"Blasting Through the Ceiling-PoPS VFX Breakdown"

And it's been another week. Today I thought we would talk about bursting through the ceiling. Oh, okay. It's one of my favorite visual effects that I've ever done. I'm just gonna break it down for you. It starts with getting 5 elements of raw footage.
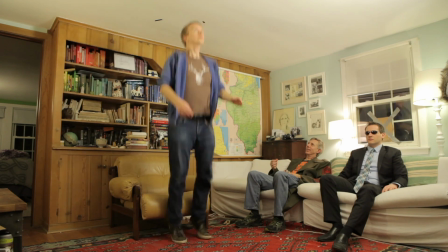15s
You're gonna need an empty plate, one of Jonas standing, one of Jonas jumping, moving the chair, and moving the table.
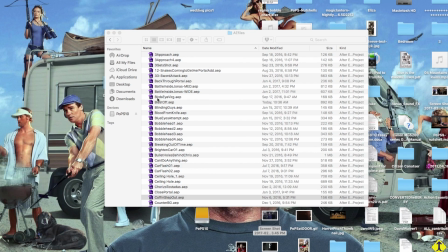22s
And then you're going to open up your project file. I called mine Blast Off.
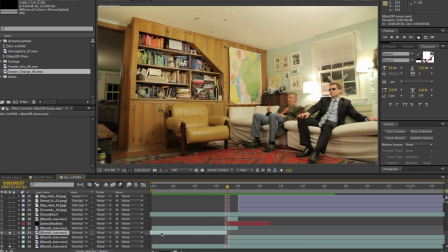28s
And here we have Jonas standing up. He disappears there because that's as much of the clip as I could use.
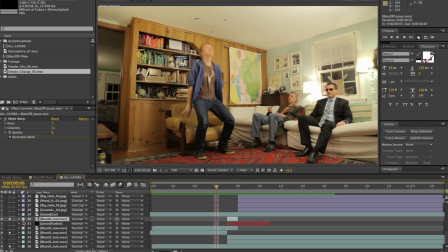34s
So then I take this other aspect, it's like I sped it up so that he like jolts into a standing position.
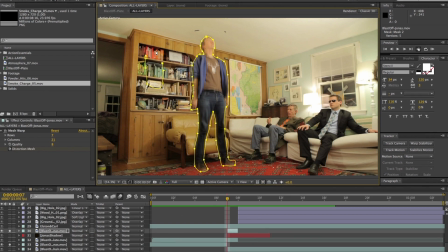41s
I masked him out using the pen tool, draw around, and you can isolate that part of the frame.
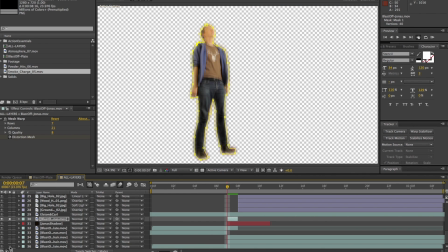49s
If I solo that, you see that he is isolated from the background. If you change the settings on that mask, you can change the feathering, the hard edge around him.
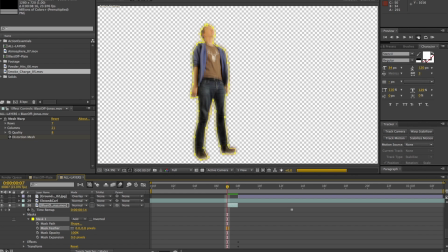59s
So if you turn the feathering off entirely, he's got just this like paper doll, see how cut out he is. But if you push the feathering, it really softens the edges. It looks like he's a little more part of the frame.
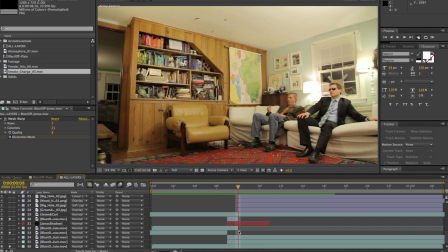71s
And especially since he's moving really fast at this point, his edges would not be very crisp at all.
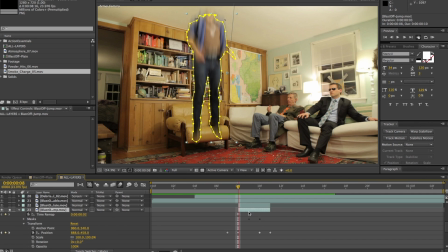77s
So then I freeze framed him in that position and then went into the position settings and the transform settings of the clip, and I just moved him upward. When you're changing his position there, you can kind of see the numbers change. I'm just moving him up in the frame, dragging him upward.
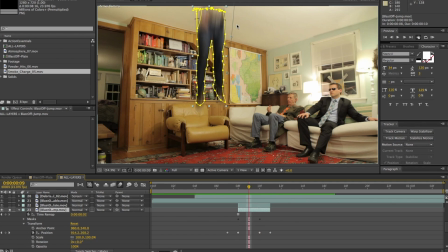92s
You can see the position dots right there. You can only really sell the idea of the motion if you have motion blur turned on right there. See? It takes the position that you are moving it and extrapolates out the motion blur from the movement of you repositioning him.
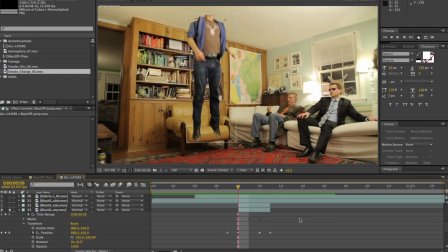109s
If you don't have the motion blur turned on, look, it just looks awful. Motion blur on, boom.
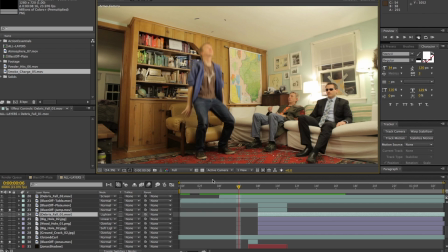116s
Oh man, looks like he's moving. But since I isolate him right there, we lose the shadow behind him. So we need to add a shadow so that it looks like he's still a part of the same scene.
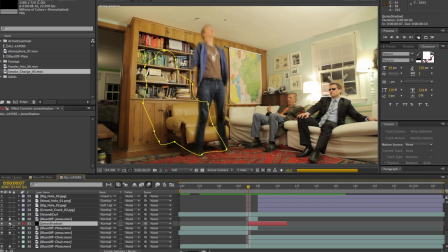127s
We do that with this shadow layer right here. That's the one I already created. You can see it move. Why don't we go ahead and make a new one just so I can show you how that's done real quick.
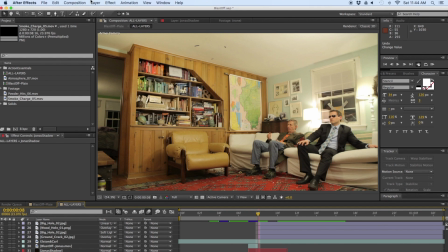138s
We're gonna go up and we are going to take a layer, new, solid.
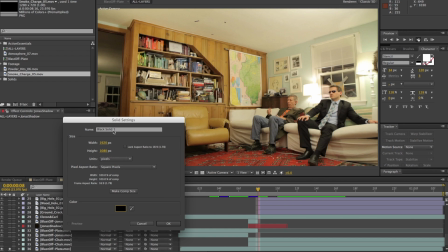144s
Gonna open that up, pull it to the blacks. Okay, let's rename it so we know exactly what we're dealing with here.
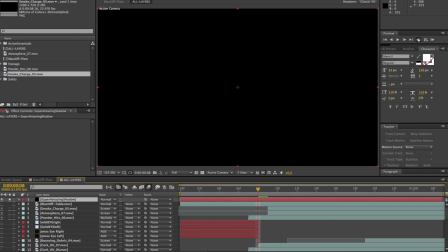151s
Super amazing shadow, perfect. Grab the pen tool, trace out whatever. Shadows are non-specific, as I've previously stated in another update. And then you gotta go into the settings of this super amazing shadow.
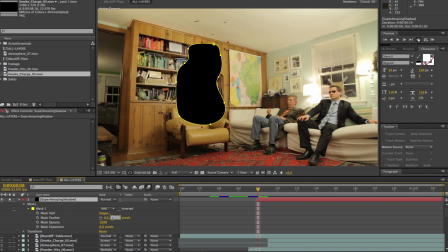165s
Go into the mask settings, and then you're gonna edge feather it out so that it doesn't look, again, like a paper doll cutout. You can make it super shapeless or just give it a little bit of structure, but let it fade away like a shadow does. And we're gonna go into the opacity within the transform and pull it down so that it's very transparent.
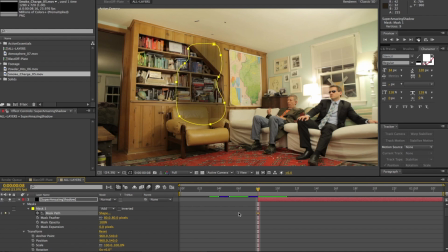184s
And then you're gonna animate it so that it moves as it progresses. Now, you don't have to animate every single frame with a shadow. You can do a couple frames, and much like with motion blur, it'll work out what the motion is between those 2 frames.
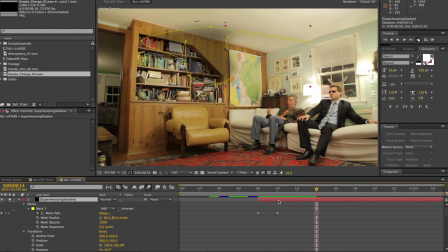199s
So you can see, it does a smooth motion. We'll do 4 frames, just grab it, pull it aside, see what we're dealing with, and you watch as it over 4 frames, it moves out to that position that you made. So you just move it to kind of shadow Jonas,
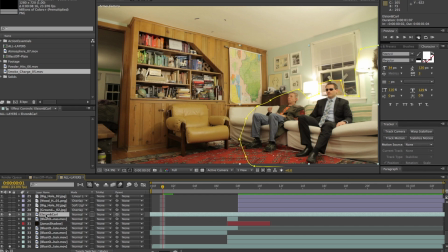215s
and then you've got a Jonas shadow. Now we're going to isolate Elston and Carl in their own portion of the frame using another mask and just edge feathering it out.
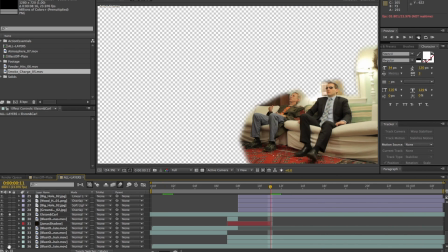222s
Because I'm using a series of clips for Jonas bursting through the ceiling, and they were in that same footage, so you could see them moving around. By isolating them and putting that layer above the other layers, and then their motion will remain smooth no matter what clips are underneath it.
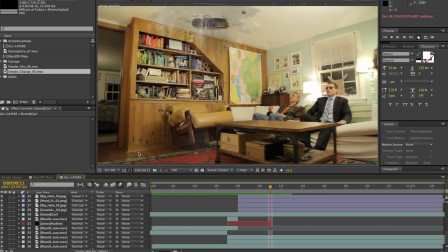235s
Now let's ruin the ceiling of the apartment we're renting. Now I've told you guys about Action Essentials before.
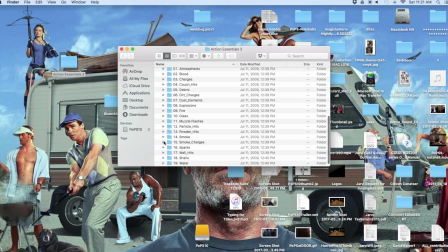241s
It's a downloadable pack of a variety of elements made by a company called videocopilot.net that also has a bunch of tutorials that taught me all this stuff.